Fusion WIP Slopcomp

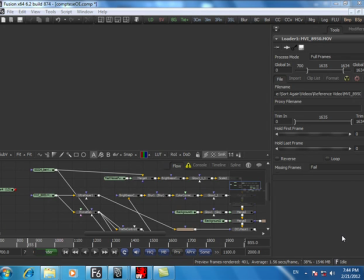1s
Hello, it's Cheng again, and this is a slight overview on Fusion and one of the clips I just worked on because I was just bored. So please bear in mind, like with the slow loading time, I'm on a dual core,
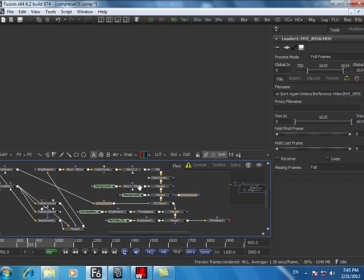17s
which thankfully has 6 gigs of RAM, but it's by no means a beast to use. So, in this video, I was watching one of my friends, Encore, who is like one of Zimbabwe's premier music directors and one of the best compositors in the country that I've come across.
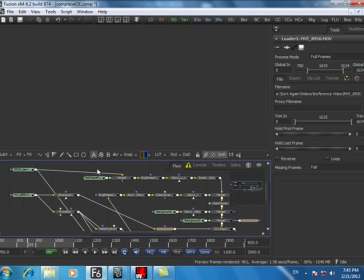37s
And while sitting and watching him, I was, well, literally had no power at home and decided, oh, let me actually go to his place. And I just saw him, watched him as he worked on one of his latest videos, which is something you can all look forward to. And I thought, oh, you know what, actually, I want to do something like this.
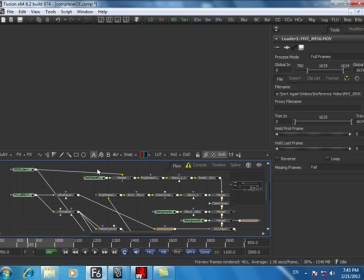52s
So he graciously supplied me with some old footage that he had and decided to work on something in a few minutes, and this is what I got. So the program I'm using is Fusion 6, the 64-bit version, yay.
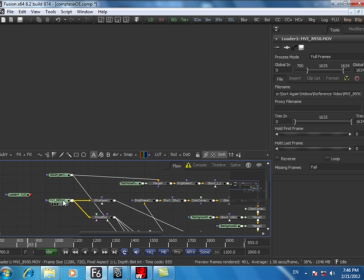68s
And what's quite cool is I can now have QuickTime movies. If you've ever heard me before, I complained a lot that I had to convert my videos to image sequence, and a small clip would end up being 10 gigs big, and yes, I was not happy about that.
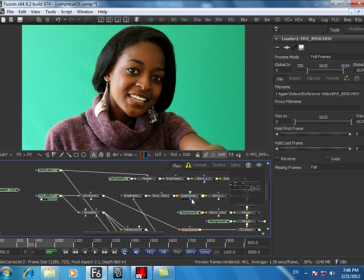86s
So here we go. So this was the footage that I was supplied with, and well, a green screen video. So this was a shoot for, I believe the artist was called OE, and the song was called Closer.
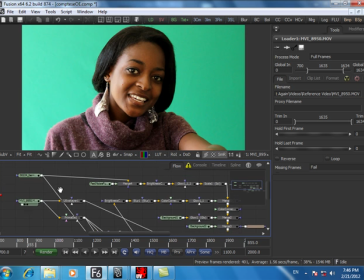102s
Sorry, you're not going to hear any music because I, well, disabled it. Now, what I decided to do was that, okay, I'm going to take out the screen and composite it onto a background and make something awesome.
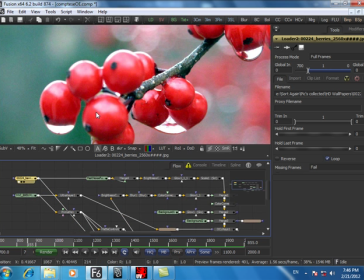119s
And unfortunately, the only background I could find was this of berries. Why? I don't know. It was in my wallpaper directory that I copied from someone, and yes, this was the best I had, despite my usual collection.
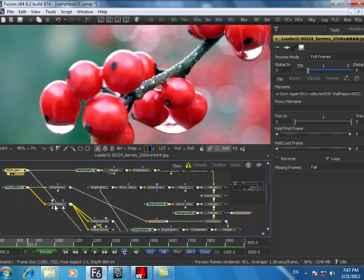134s
Okay, so here we go. So in order to proceed, I needed to remove the screen,
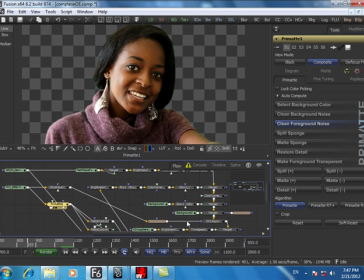143s
and the best way to do it was to use Primat, which is a keying tool. It just removes the green or blue, depending on what sort of footage you have, and this was the result that I got.
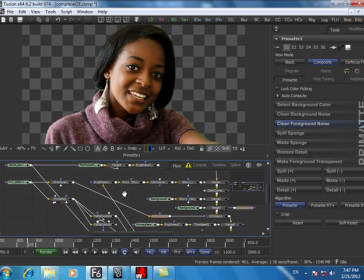155s
So once I had that done, I decided to do some color correction to it.
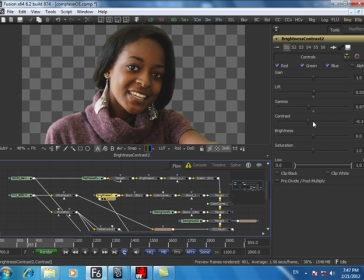163s
So I affected like the brightness, actually the contrast and the gamma, a little bit of the lift, added a slight blur just to remove the sharpness of the video, because I believe this was shot with 7 Canon D, I think, and well, just really high res.
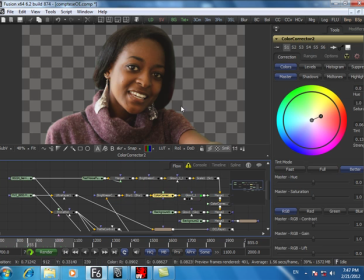180s
Just like color correction, added a slight glow, and decided to do the same with the background.
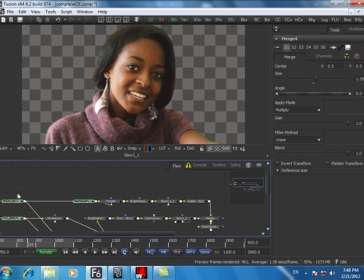189s
I go here, whoops, here,
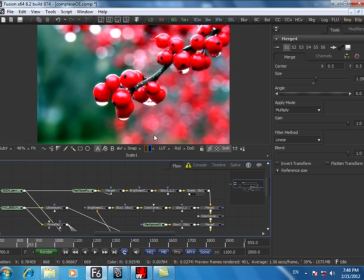196s
brightness, a glow, and a scale, just to fit to match up the video together.
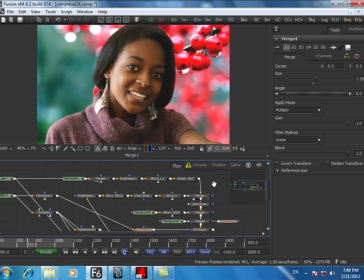202s
So when I combined the two, this is what I had, and I was like, okay, now what to do next? So one of the first things that I did was I did a light wrap, and what a light wrap is bringing your foreground image and background image closer together so they don't stand out too much,
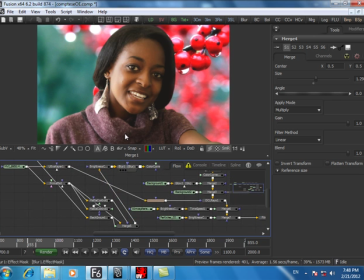222s
and that's what these tools along are for. So if you just look around her here, if I disable the light wrap,
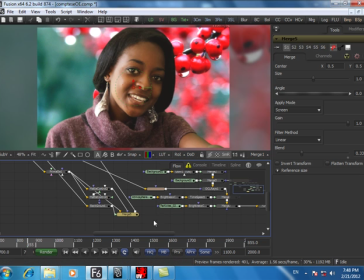232s
you can see, well, light just disappeared from the edge. If I turn it back on, it just helps sell the image that that she was in, or miniaturized and scaled and shot by some berries.